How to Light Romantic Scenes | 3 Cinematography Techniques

If we set it to 3200, which is your standard white balance for tungsten, all the lights become white. They almost turn into daylight because it's the same white balance in the lights, same white balance in the camera. So we have to push it a little bit higher, a little bit warmer. I pushed it to 4000. That made the lights a lot warmer, a lot closer to that romantic, intimate mood that I want to convey.
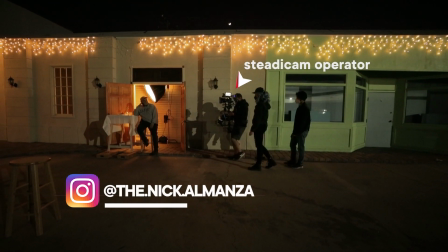So as long as you clear the table frame, you may not even have to come up to the table. So let's go back and let's see what we can do about this.
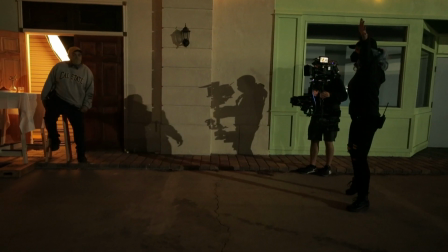That's great. Yeah, just close the door. Perfect. Do we have a black flag? Sorry, this is now giving me a lot.
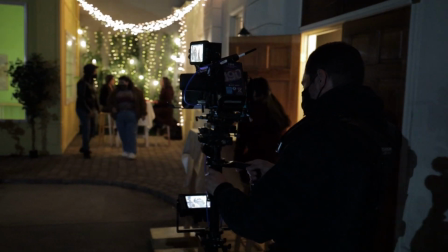Now that we have the camera up on the Steadicam, and as he's walking forward, he needs to be able to clear this table,
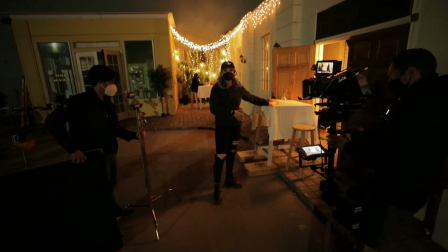but this table has some really nasty foreground light happening
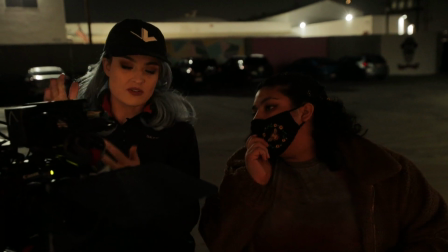that is happening from just the lights across the street from the top of that building.
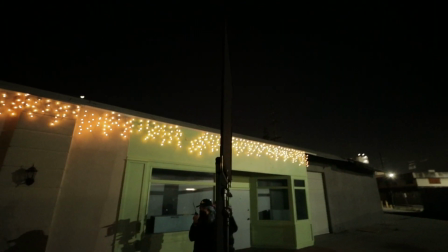So we're gonna put up a black floppy just to kill any of that light in the background.
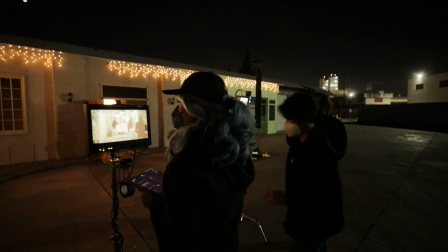And we're gonna do the walk now.
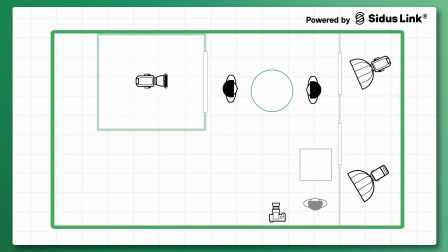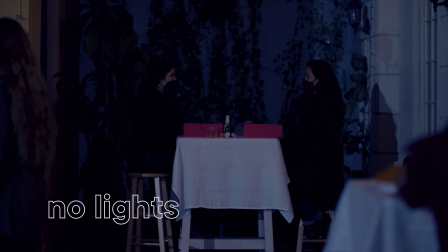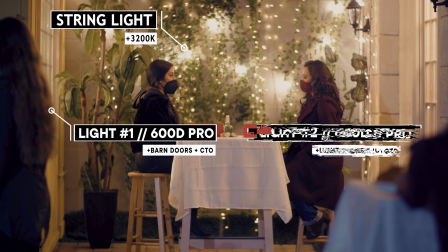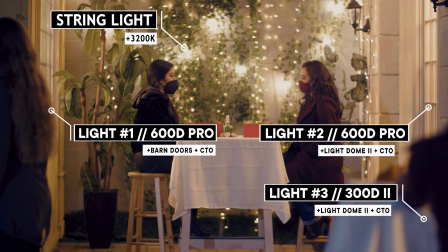All right, we got the wide, moving on.
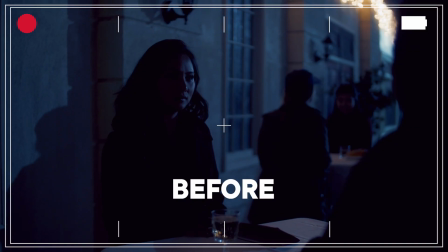Now that we're popping in for the close-ups, I'm really thinking about how do I make the face look more dynamic. This is not gonna cut it as a key light, okay? I have to supplement it with something. So the first thing, the modifier.
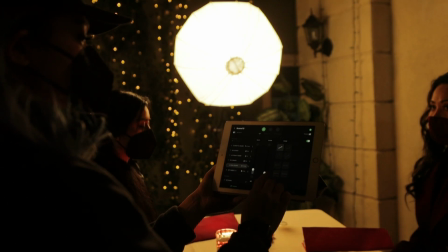I want to use a lantern because a lantern is going to give me that soft, glowy, beautiful vibe that I want.
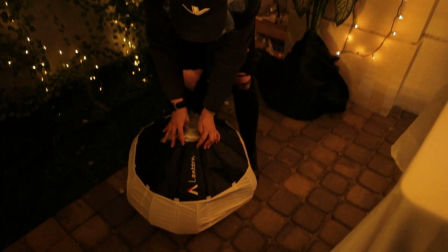It pops open just like this, bam. But one of the drawbacks with the lantern is that it doesn't have a gel holder inside. So to gel it, you either have to put CTO on the inside, tape it to the outside, or just use a light that has a tungsten option.
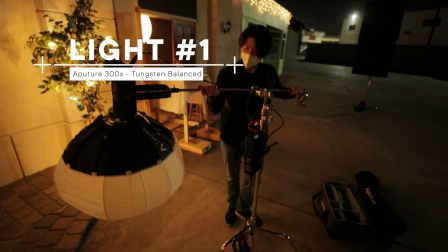So we're gonna use the 300X because the X stands for a crossfade between daylight and tungsten.
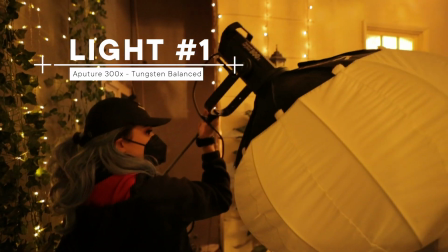So we're gonna use the X on the tungsten setting, and that way we can just attach it, no need to gel it.
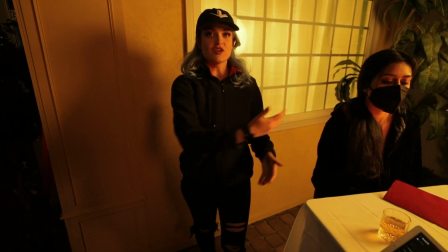Right now we're getting really nice soft light from this side,
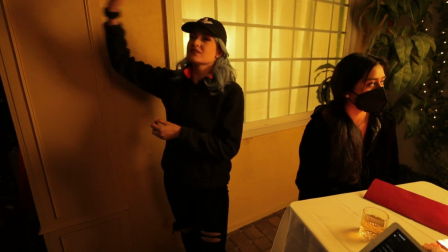but from this side we're getting really harsh lights from the skylights on top of those buildings.
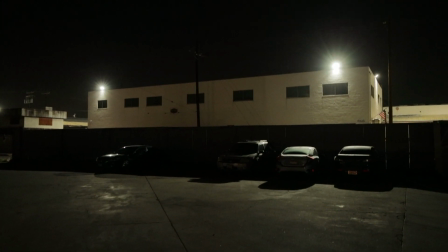Not only are they harsh, they're also the wrong color temperature, they're daylight.
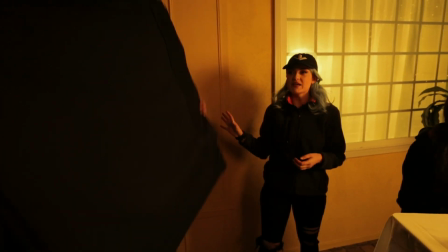So to kill that, we have a black floppy, it's a 4x floppy that we're gonna put on this side,
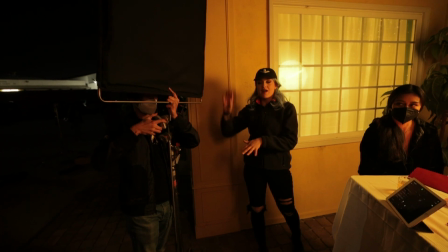killing off any of that spill,
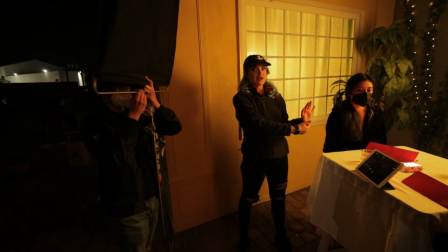but also providing a little bit of negative fill on this side of her face in order to make that light more dynamic.
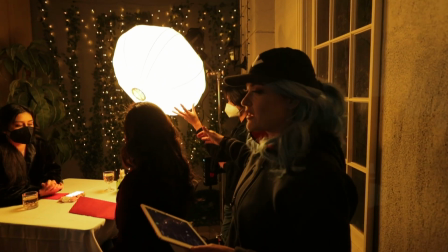So I brought this light as far down as possible so that it actually catches in her eyes.
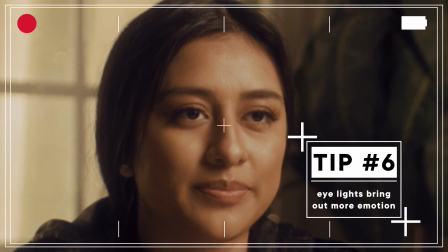If we had that light too high up, then we wouldn't see the reflection in her eye, and her eye wouldn't be able to convey as much emotion. A little bit of safety when you are rigging a light that is close to an actor, above an actor, you obviously don't want it to fall on their heads or to fall on anything else.
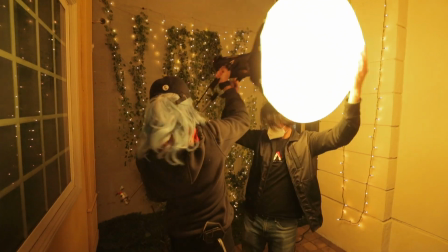So you make sure that the knuckle on your C-stand is on the right side.
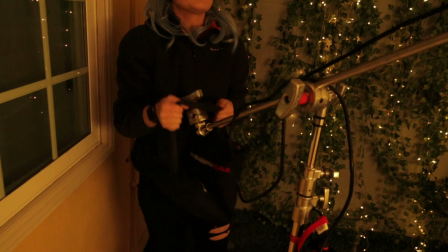That way, if it ever falls forward, it just tightens and it catches itself. Also, on the end here, you want to put a sandbag, and on the legs, just to double up on that,
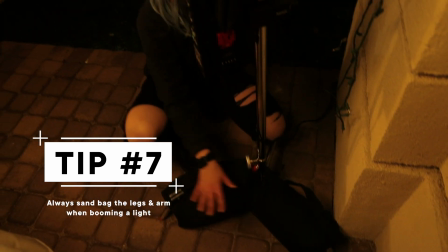try to put 2 sandbags. I like to do it this way on the biggest leg and the second biggest leg.
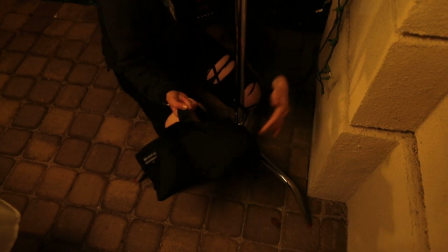Some people prefer to do it on both on the biggest leg.
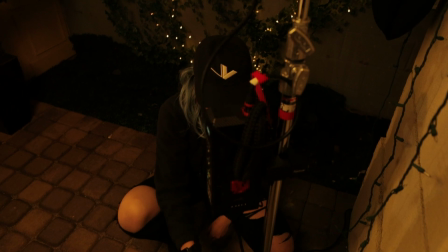Either way, have a lot of weight on the biggest leg and have the biggest leg facing where the light is armed out.
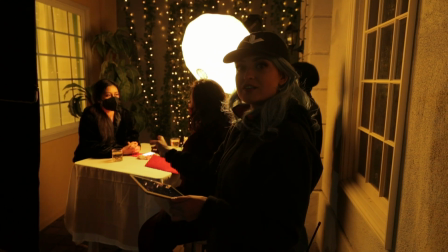We have our light on the table.